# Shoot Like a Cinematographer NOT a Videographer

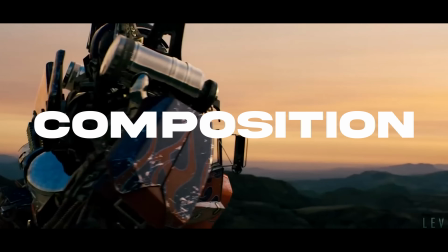0:00 What makes a cinematic shot? To be honest with you guys, it's more than you think. Composition, angles, lighting, lens choice, color scheme. If we take a second and we look at some of your favorite films, and take that even a step further and look at some of your favorite cinematographers, they all have mastered the art of visual storytelling.
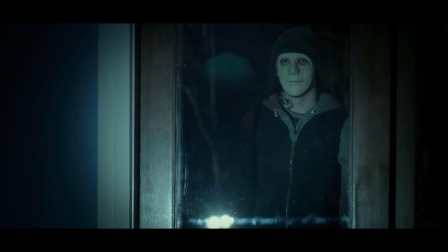0:15 And I don't know about you guys, but sometimes it's a hard pill to swallow to take a look at their work and compare your work.
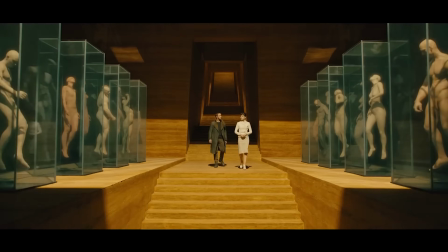0:21 The disparity sometimes can seem miles away, but there's a very important technique that you guys can use to understand and break down their frames so you can get better and start shooting like a
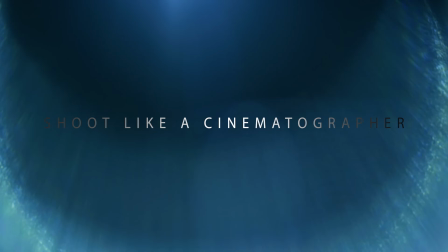0:31 cinematographer. Story is king. And I know you guys have heard me say this a million times on this channel, and I'm going to keep saying it because one of the most important aspects of being a
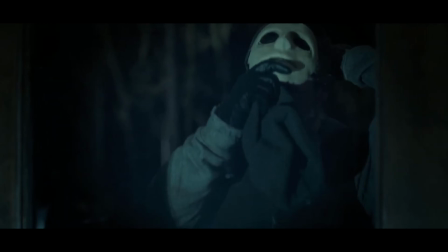0:42 good storyteller or a filmmaker or even a cinematographer is the ability to take a script and be able to look at
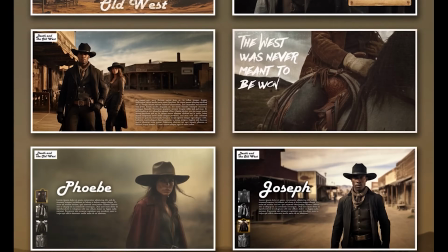0:49 it and say, okay, visually, this is what I'm trying to say. And when you do that, what's going to happen is that you're going to have a reasoning behind the lighting, the angle, the composition, and even the color scheme, and have reasoning behind every decision you make as a cinematographer or a filmmaker.
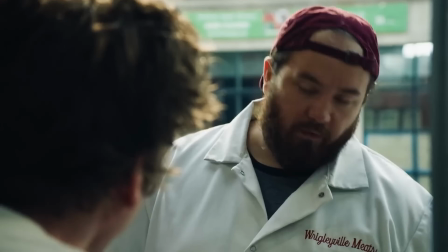1:05 Let's take a second and take a look at a few shots from The Bear.
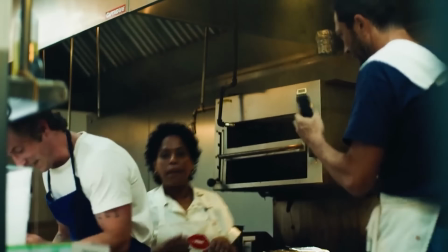1:08 The Bear is incredibly intentional with the lighting, texture, and the colors that they decide to use that all come together and help tell the story. When the character's in the restaurant, the goal of the cinematographer and the director was to give you this really natural looking kitchen that you would see in your average hole-in-the-wall restaurant.
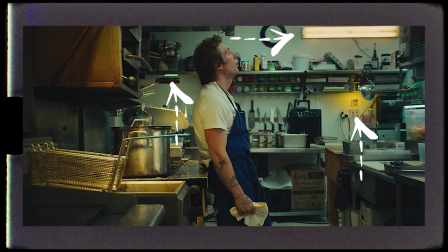1:25 Right off the bat, you can notice that they've placed practicals all over the kitchen, and they're using a mix of yellow and green tinted lighting. And this particular color combination tends to make a scene feel a little bit dirty and a little bit gritty. And they've motivated these lights underneath the cabinets as well as this practical light right up here.
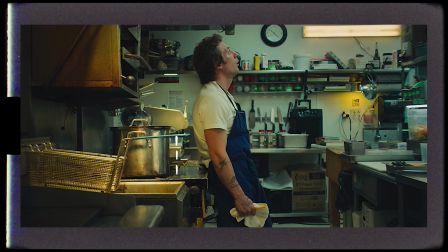1:39 And then of course you have the kitchen stove lights that almost match this color and tone. Now our main key light is definitely a top-down light coming from above. And you can tell this because there are shadows below the shelves. And if you notice on our character, there's a bit of shine on his forehead, which indicates that there's light hitting him, as well as a little bit of shadow underneath this arm of his sleeve. And in our mind, we believe that it's all coming from these fluorescent ceiling lights, because if we cut to this shot right over here,
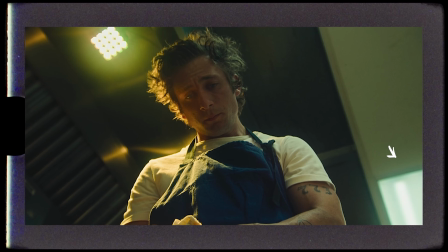2:03 you can see the light is all motivated by the fluorescent light right up here. And of course you have this warm top light, which is motivating all the light above the stove. Their goal was to make this particular scene look gritty, dingy, and like a rundown kitchen. But then they show you these other kitchens that he's worked in that were extremely prestigious, and then if you take a look at the lighting, very intentionally, it's completely different.
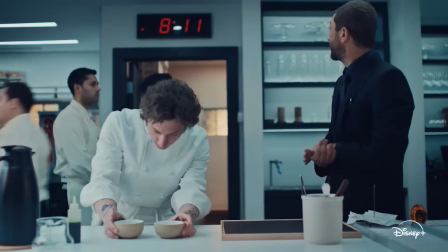2:25 Everything is all white and pristine and clean, and you notice that there's almost no shadow or contrast anywhere. And as a viewer, you can obviously tell that the restaurant is a lot more organized.
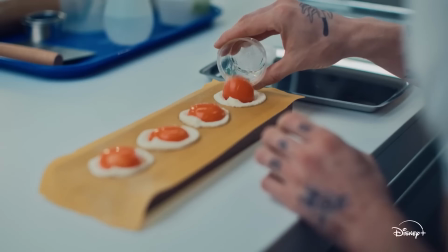2:35 Just by lighting alone, everything is more balanced, giving you a more uniform and well-managed look and feel to the shot. Now, when you're in the process of lighting a scene, you have to consider where to add and where to subtract light. Even the simplest scenes could have a ton of lights to create the atmosphere that we're actually seeing in a film. And one particular lighting technique that is used over and over again in Hollywood is something called backlighting.
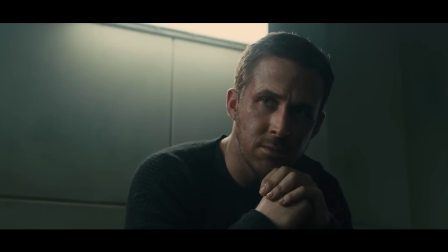2:56 And everybody associates the cinematic look with backlighting. And all this is placing your character or your subject between the camera and the light source. Taking a look at this scene from Saltburn, our main character is sitting by the window with what looks like a bunch of sunlight outlining him in the frame.
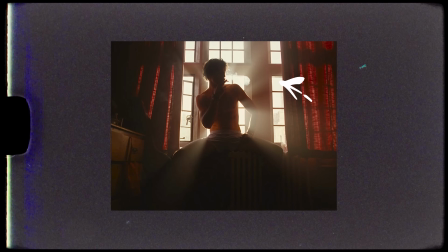3:11 And of course, in our mind, we're looking at this and we're saying, yeah, that's obviously sunlight.
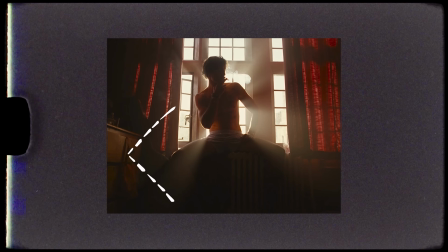3:15 What's actually happening is that they're using a hard light source and shooting it right through this window.
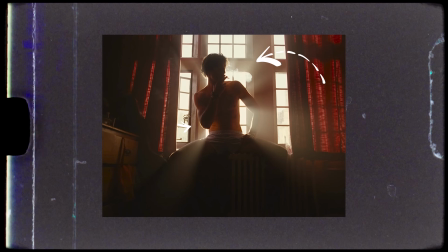3:21 The other thing that you could obviously see is the fact that they're using a ton of haze in the room to give it this soft, diffused look.
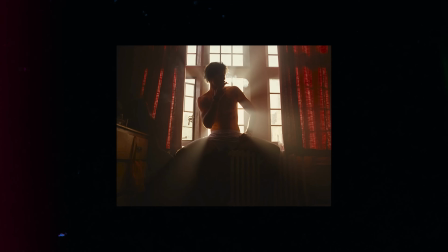3:27 But of course, the lighting isn't the only thing giving it its cinematic look. Also, the angle at which the camera is placed is something you have to take into account.
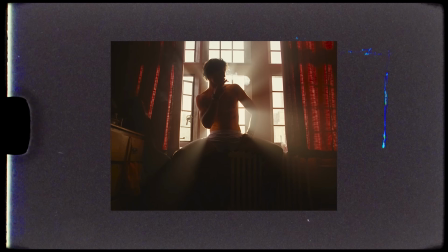3:34 Number one, that low angle gave our character power, while the push-in actually made you pay attention and draw the audience in to this shot.
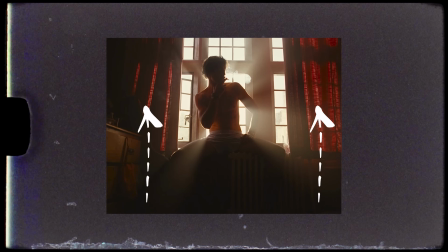3:42 And of course, let's not forget about the deep red curtains on the side of our character, giving us symmetry and leading lines, while also the color red is sort of suggesting a sex appeal, which is exactly what they wanted from this character in the scene. And if you're just watching this scene and you're not paying attention to all of these things, you're internally feeling this, but when you really start to break it down, you understand that everything that they're doing is extremely intentional. From the lighting, composition, colors, and movement, all of this brought this together to create this very cinematic look.
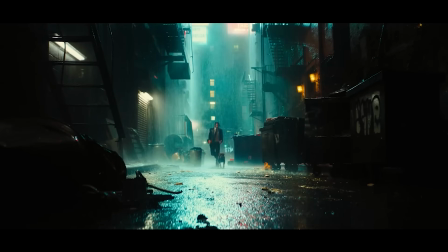4:11 But if we're taking a second and we're discussing lighting and color, you have to take a look at John Wick.
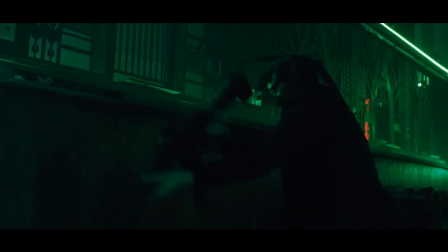4:16 This film is a masterclass on how to use color and saturation to build intrigue for their film.
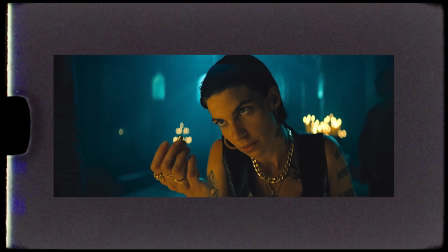4:22 Taking a look at this scene right here, it really pops and grabs your attention for many reasons.
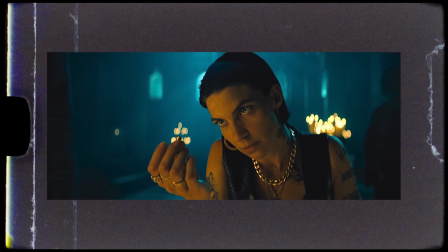4:27 First and foremost, the scene itself is very saturated and it's utilizing blue and orange. And this color combination is called complementary colors. And if you guys want a full breakdown on colors and what they mean in your film, check out this link right up here.
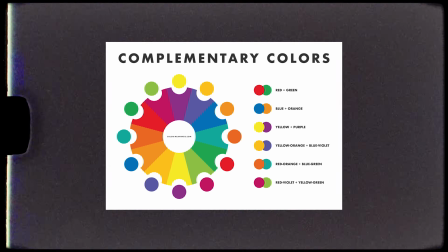4:39 I break down everything you need to know about colors in film. But pretty much complementary colors lie opposite of each other on the color wheel, giving you a pleasing color contrast.
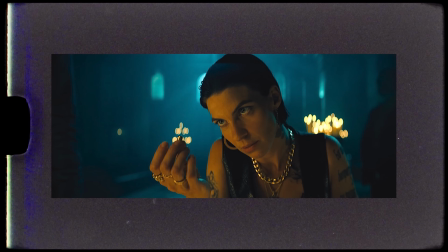4:47 The other thing that we can quickly understand from the scene is the fact that the color in the background is resembling moonlight. And because we see these candles in the background, we believe as viewers that this lighting on our character's face is all coming from that candlelight.
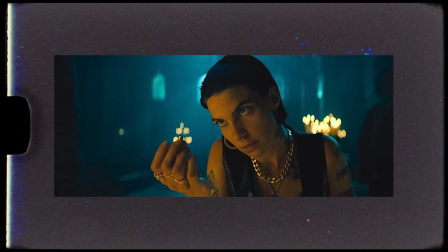5:02 But of course, that's definitely not the case, because there's got to be some sort of warm, soft tungsten light probably bouncing in this direction. And you can tell this because the shadow roll off is very gradual. There's no harsh shadows casted from her nose. Another thing that's extremely intentional in this scene is the cool rim light that's around her shoulders and the back of her neck.
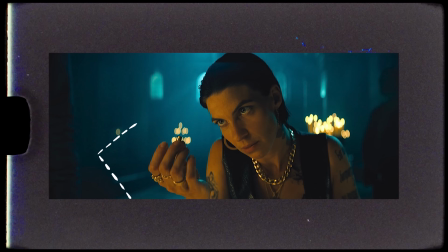5:21 My guess is that they filled the room with a ton of haze, and because you could see these sort of light rays, there's obviously some hard light passing through the windows and piercing through the haze. And then to achieve this soft rim light around our character, they definitely shot some light from this direction, making you feel like the light on her is all coming from the moonlight through the window. As viewers, our mind believes all of this because we have warm light motivated by the candles. It seems like it's nighttime out, so of course,
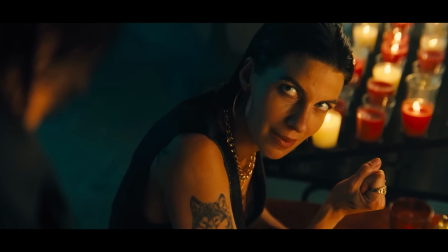5:47 we're gonna go ahead and assume that all of that blue light is coming from a moonlight, and it feels like they're in some sort of church, so all of this in our mind starts to make sense. Now, a great way to learn about different color schemes, shot sizes, and even camera movement is a website called Film Vibes.
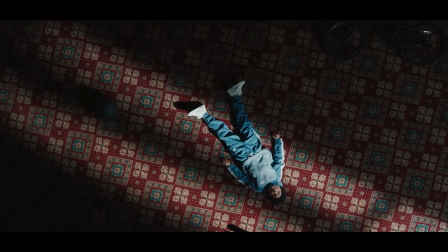6:03 It's a company that me and my partner started, and I'm extremely excited for it because it is so helpful for filmmakers to use for treatments,
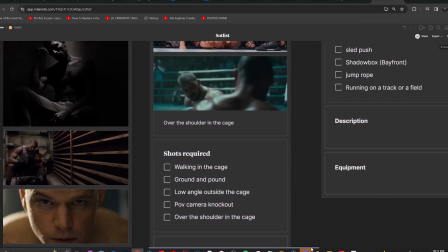6:10 shot lists, storyboards, and even just a way to go on there and look for inspiration for your next film project.
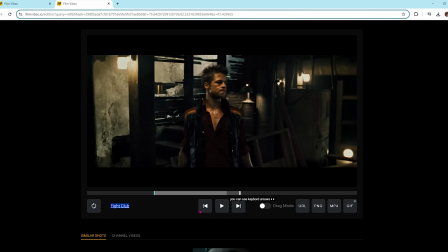6:15 And what sets this website apart from other websites like ShotDeck and FrameSet is the ability to
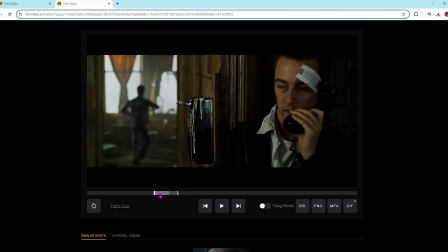6:20 drag an in and an out point from any clip and download an MP4,
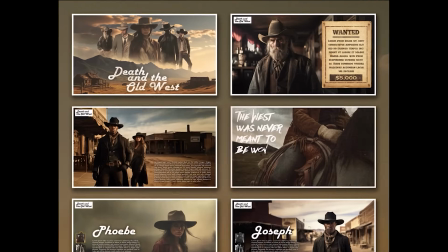6:24 a GIF, or a PNG file, giving you the ability to add camera movement to your pitch decks, storyboards, and treatments. But one thing that we've found a lot of people say when they visit our site is how inspirational Film Vibes is to get ideas for your next film project.
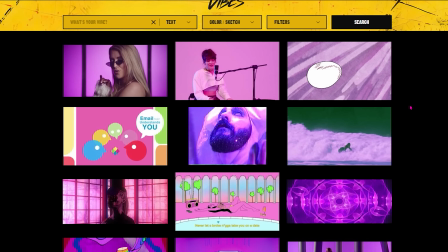6:38 And because it has extremely intuitive filters, it's also a great way to use as an educational tool to help you understand a little bit more about filmmaking and cinematography. And if you guys want to support this company that me and my partner started up, we're able to give you guys a 20% discount code down below.
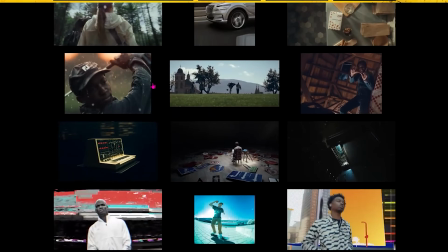6:53 And even if you guys just want to go on there and check it out and just kind of learn about filmmaking and just get an inspiration for your next film project,
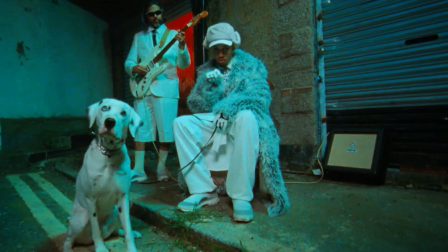7:00 you're able to actually do all of this stuff for free right now. So definitely, I at least encourage you guys to go check it out. I'll leave a link right down below. Now, we spoke a lot about adding lights to your scene, but one very important element is the way you control or subtract light in your scene.
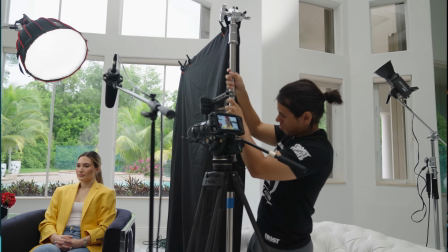7:16 There are many situations where cinematographers have to use something called negative fill to control the light in their scene.
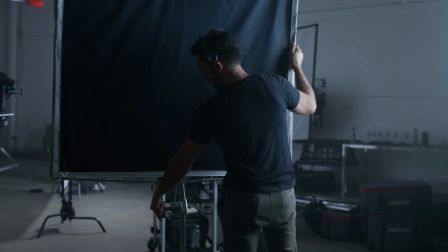7:22 And all this is a black piece of fabric that blocks or subtracts light in the frame. And a hard tell for this is when they shoot close-ups.
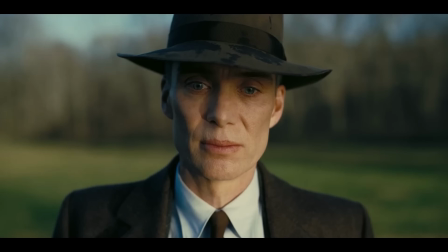7:29 And that's because close-ups are extremely controllable,
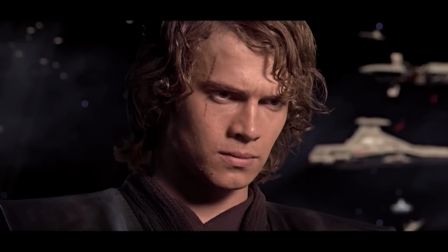7:32 because you could bring anything that you want very close to the frame and get it extremely dialed in.
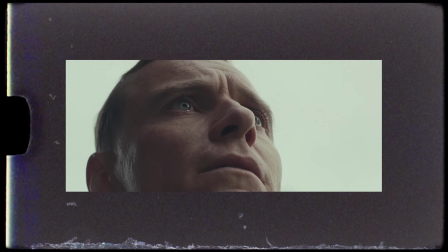7:38 Taking a look at this daylight exterior shot, you can tell that it's somewhat of an overcast day by the sky,
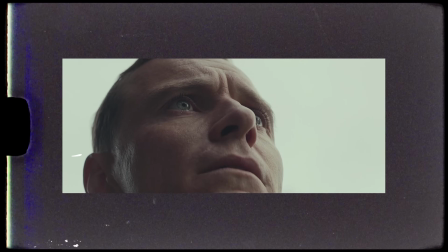7:43 and then you could also see that there's a gradual roll off in the shadows on this side of his face,
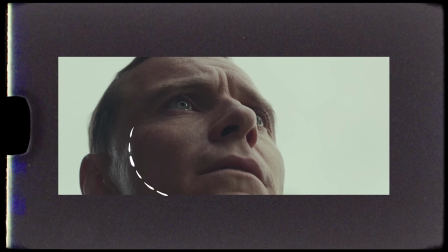7:48 as well as a catch light on the upper right hand corner of his eyeball, letting you know that the light is obviously coming from this direction right over here.
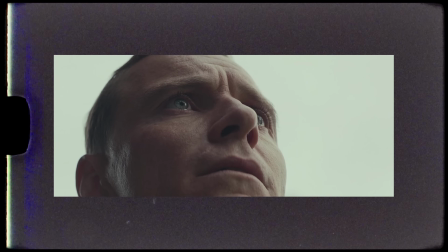7:54 And because the light is soft, you can tell that they brought in some very intentional negative fill over here on this side of his face.
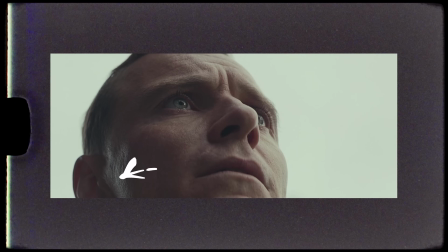8:00 And then they shot a bit of rim light just touching this side of his face over here. This technique is so important when it comes to shaping the light in your frame, and sometimes you don't even have to worry about adding light.